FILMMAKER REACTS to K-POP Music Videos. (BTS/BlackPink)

Visual effects is CGI animation when they have a green screen or a blue screen and then they replace it with something completely different. Things that are not real, that's visual effects.
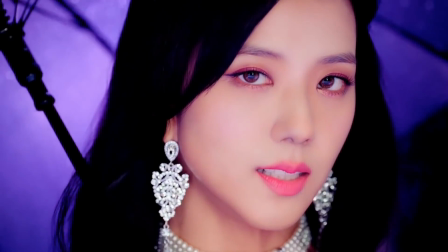Special effects is the department, is the group of professionals that work on set,
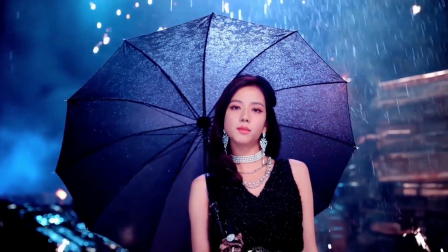and they are in charge of creating these real explosions,
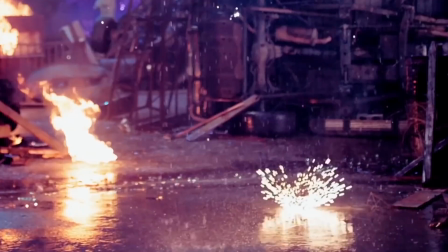this real smoke that is happening here on set, this water,
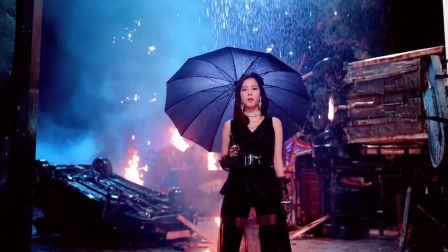this rain, all this fire, these sparks, all these different elements that are real, that are happening on set.
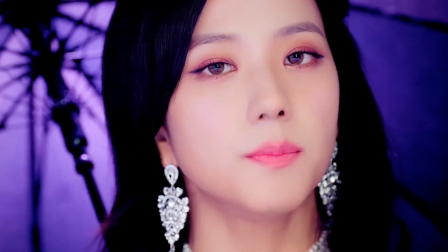They are created, they are supervised by the special effects team.
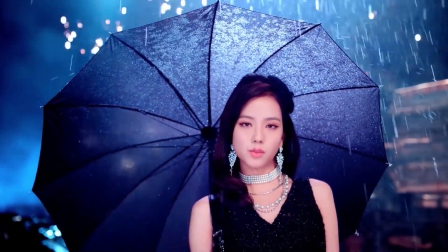So when I said that all this was created by the special effects team,
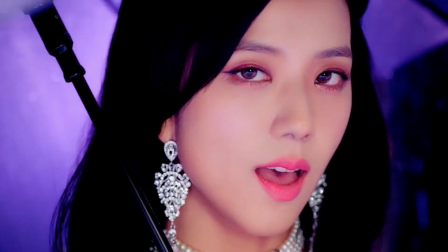I'm not saying that this is fake, this is CGI, this is not real. No. I'm just saying that the special effects team, they were the ones in charge of creating all these different elements. So special effects and visual effects, they are completely different. Special effects is not CGI. That's pretty cool. Okay guys, I think it's time to select that perfect photo moment. I'm not gonna lie to you, it's not that simple to select only one. Every set is just different. Every set is a beautiful, very unique, very colorful set. The way they play with all these different elements that creates this very balanced, very beautiful structure, it's very difficult to select only one. But I want to show you something right now.
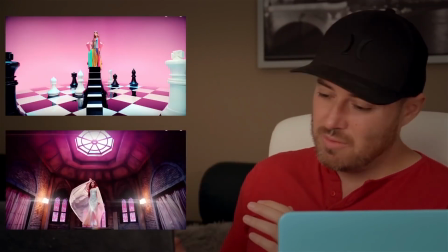I have selected these two different shots right there. Very unique, very beautiful. And also I have selected these 2 different portrait shots. But I know, I have to select just one. That's actually the purpose of this video, to select that perfect photo moment. And I think for today's video, I have to go
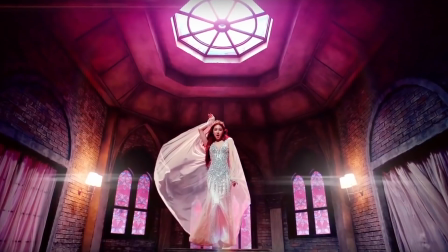with this one right here. This is a beautiful, very elegant composition.
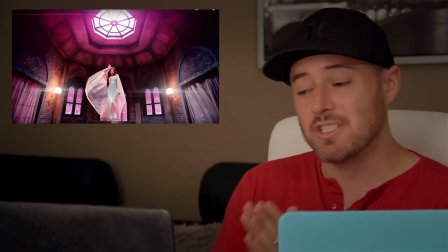And yes, this is it. This is BlackPink DDU-DU perfect photo moment. Okay, let's stop for a second. Now we have this very interesting composition with the popcorn flying all over the scene.
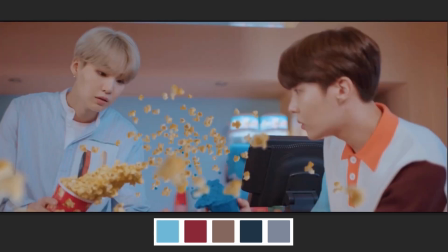There is a couple different ways you can do this shot. The most common will be adding this flying popcorn in post. That means creating a composition where you add it digitally. And one thing to make this look real is that you blur some popcorn,
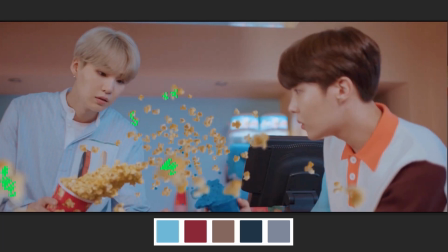so the popcorn that is closer to the camera will have a little bit of blur. But there is something really nice. This cup of popcorn is actually real.
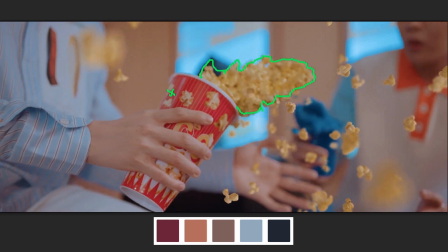They created this prop like this. The popcorn is actually glued together, creating this unique shape that gives the impression that it was flying, but then they freeze the frame.
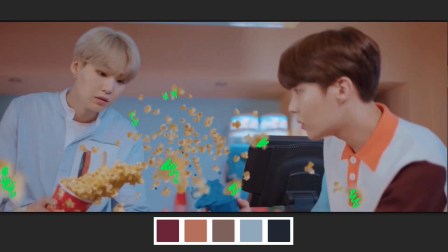I've seen this happening in a couple of different sets where they created different foods or props that are not real. It's just for the camera. So this is actually made this way, glued together to the cup and glued together,
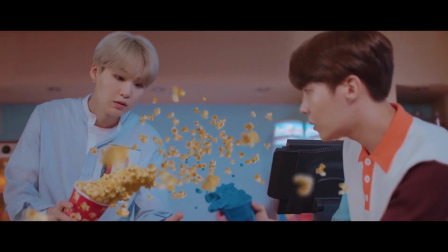creating this really nice shape that it looks like it's coming out from the cup.
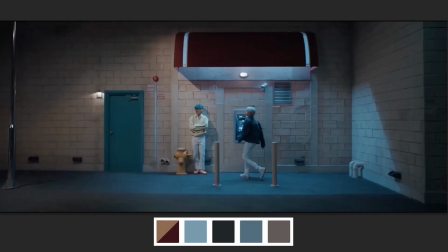Really nice shot. Next photo right here, we have a nice combination of ambient lights and this cinematic orange teal that the movies use so much for that cinematic feel. Orange and teal color grading has been pretty popular in Hollywood.
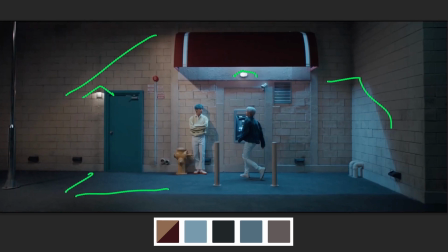Basically, they state the theory that when 2 contrasting colors are put together, they pop. They are very attractive.